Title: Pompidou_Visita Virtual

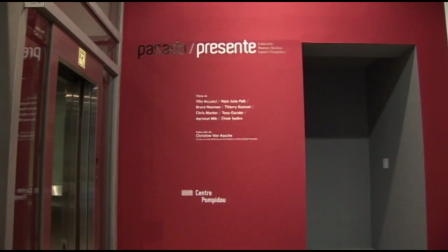0:31 Pasado Presente, colección Nuevos Medios, Centro Pompidou, reúne una selección de 8 obras realizada por Christine Banache, curadora de la colección.
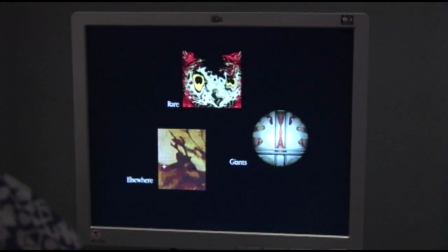0:41 Por su carácter internacional, la amplia gama de tendencias representadas y su coherencia histórica y contemporánea,
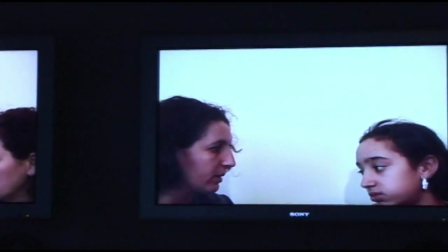0:48 esta colección, que reúne más de 1.700 obras, es una de las más importantes del mundo.
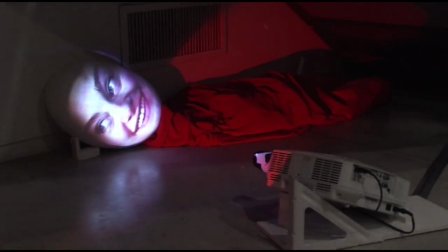0:56 A través de las obras seleccionadas, correspondientes a momentos y artistas claves de la historia de las artes electrónicas,
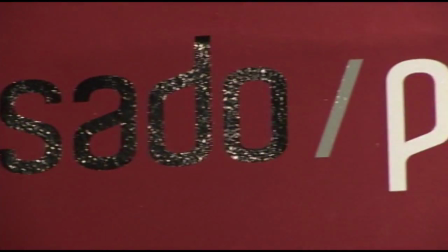1:02 Pasado Presente ofrece un panorama de la utilización de los nuevos medios desde los años 60 hasta la actualidad.
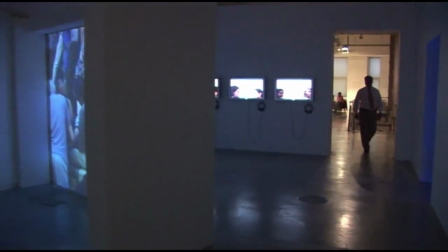1:10 Es la oportunidad de ver en Buenos Aires obras de grandes artistas pioneros del
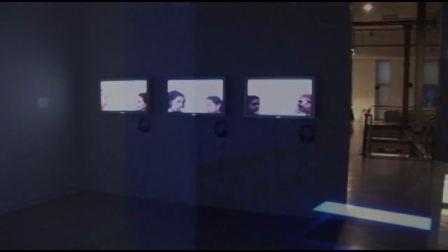1:15 videoarte junto a otros referentes del arte actual vinculado a los nuevos medios.
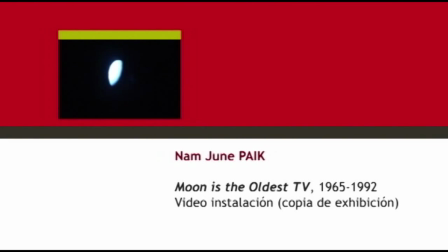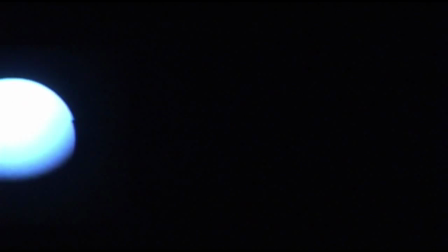1:26 En la planta baja, el recorrido se inicia con Moon is the Oldest TV,
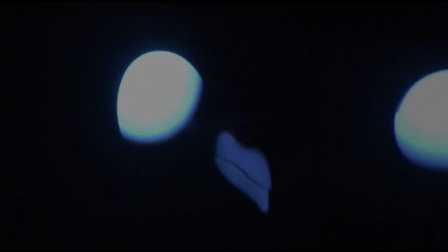1:30 video instalación de Nam June Paik, artista coreano pionero del videoarte. Realizada en 1965, es la obra más antigua de la colección y una de las primeras videoinstalaciones de la historia del arte.
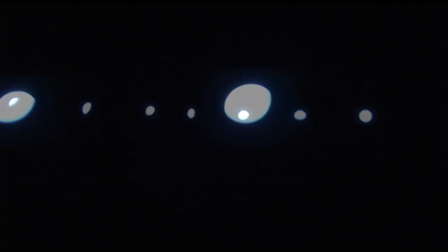1:51 En una sala oscura, en completo silencio, 11 televisores dispuestos en un semicírculo reproducen imágenes de las fases lunares. La oscuridad de la sala destaca, como la infinita oscuridad de la noche, el protagonismo de la luna.
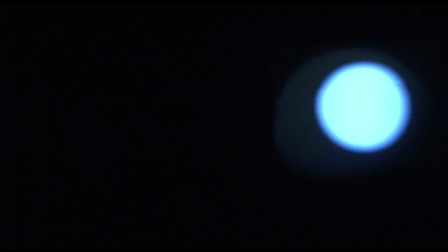2:11 Siempre visible, omnipresente, en su eterno movimiento, la luna como proyección es para Paik una metáfora de la televisión.
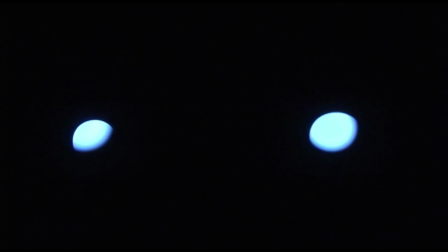2:21 La imagen de la luna que muestra cada televisor no fue pregrabada, sino lograda artesanalmente a través de la colocación de imanes en el tubo catódico. Se trata entonces de una luna que resulta de la imaginación más que de una visión real.
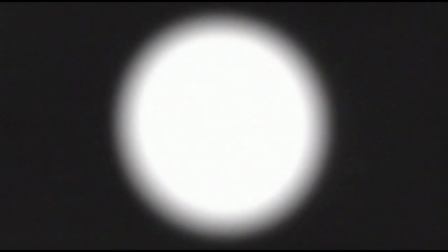2:38 Realizada pocos años después de la propagación de la televisión a nivel mundial, en esta instalación, Paik subvierte muchos de los parámetros asociados a este medio.
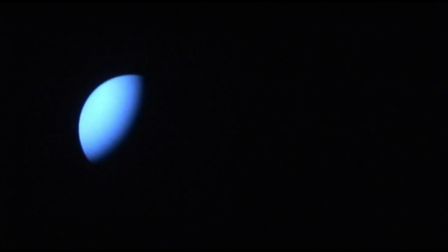2:48 La transmisión en vivo,
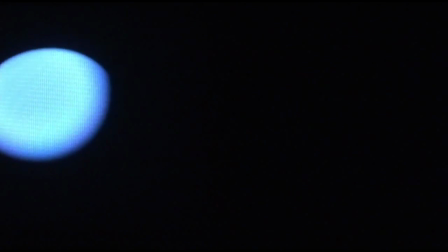2:50 el ritmo veloz y el flujo permanente de imágenes y sonidos que caracterizan a la televisión son sustituidos aquí por el silencio,
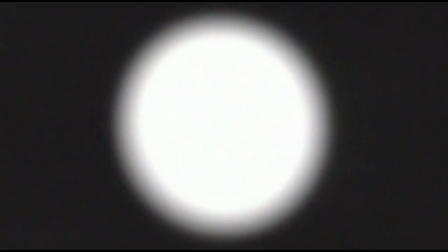2:58 la quietud y la sutil variación de la imagen lunar. Colocados sobre pedestales e intervenidos con imanes, los televisores se convierten en la obra de Paik en objetos artísticos,
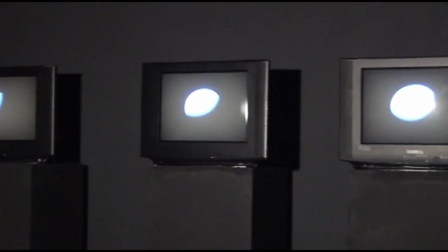3:11 que exigen dejar de lado la voracidad del consumo televisivo hacia una actitud contemplativa.
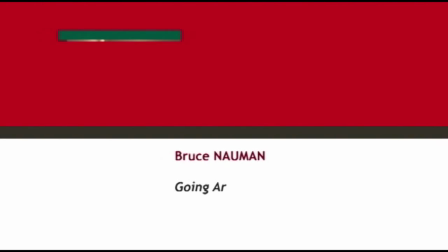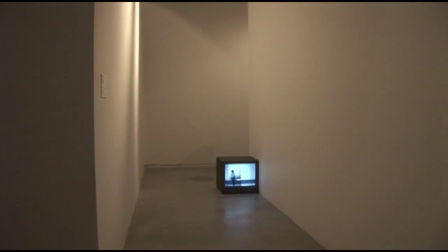3:24 Bruce Nauman, interesado en los modelos del comportamiento humano y consciente de la fascinación que se desprende de la contemplación de nuestros propios reflejos,
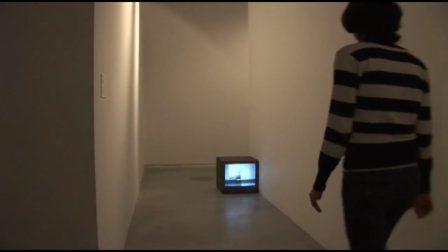3:32 crea en 1970 Going Around the Corner Piece.
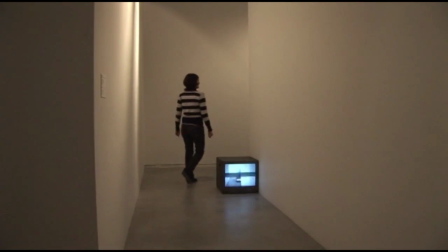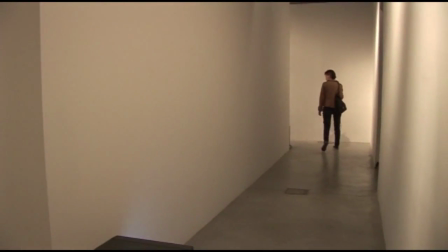3:41 Esta instalación de circuito cerrado de televisión comprende un gran cubo blanco con 4 cámaras de seguridad.
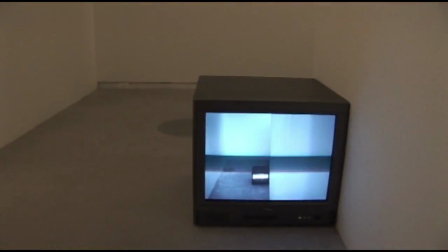3:49 Estas cámaras vigilan a los visitantes que transitan por los corredores.
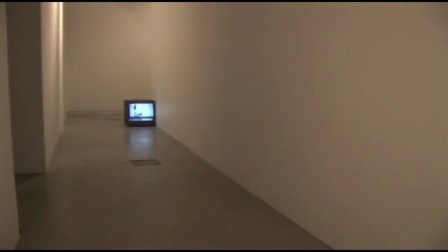3:54 En cada esquina, un monitor capta al espectador recorriendo la sala.
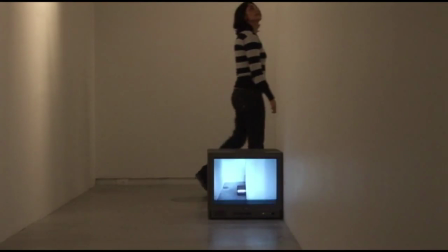4:00 La cámara toma al visitante como un águila a su presa, y este, seducido por el reflejo de su propia imagen,
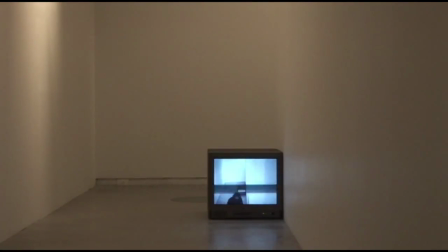4:07 es atrapado y obligado a perseguir sus espaldas tras cada vuelta de la esquina,
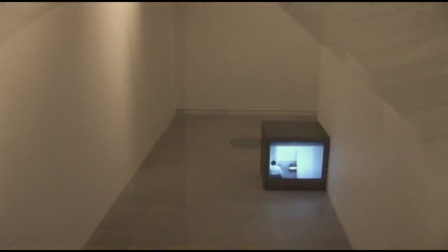4:12 sin ninguna esperanza de encontrarse o atraparse. El circuito cerrado, operando aquí como dispositivo de vigilancia,
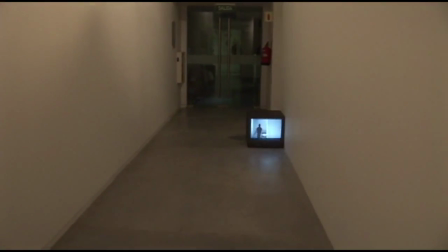4:21 presenta la obra, no como producto acabado, sino como un proceso de autocreación.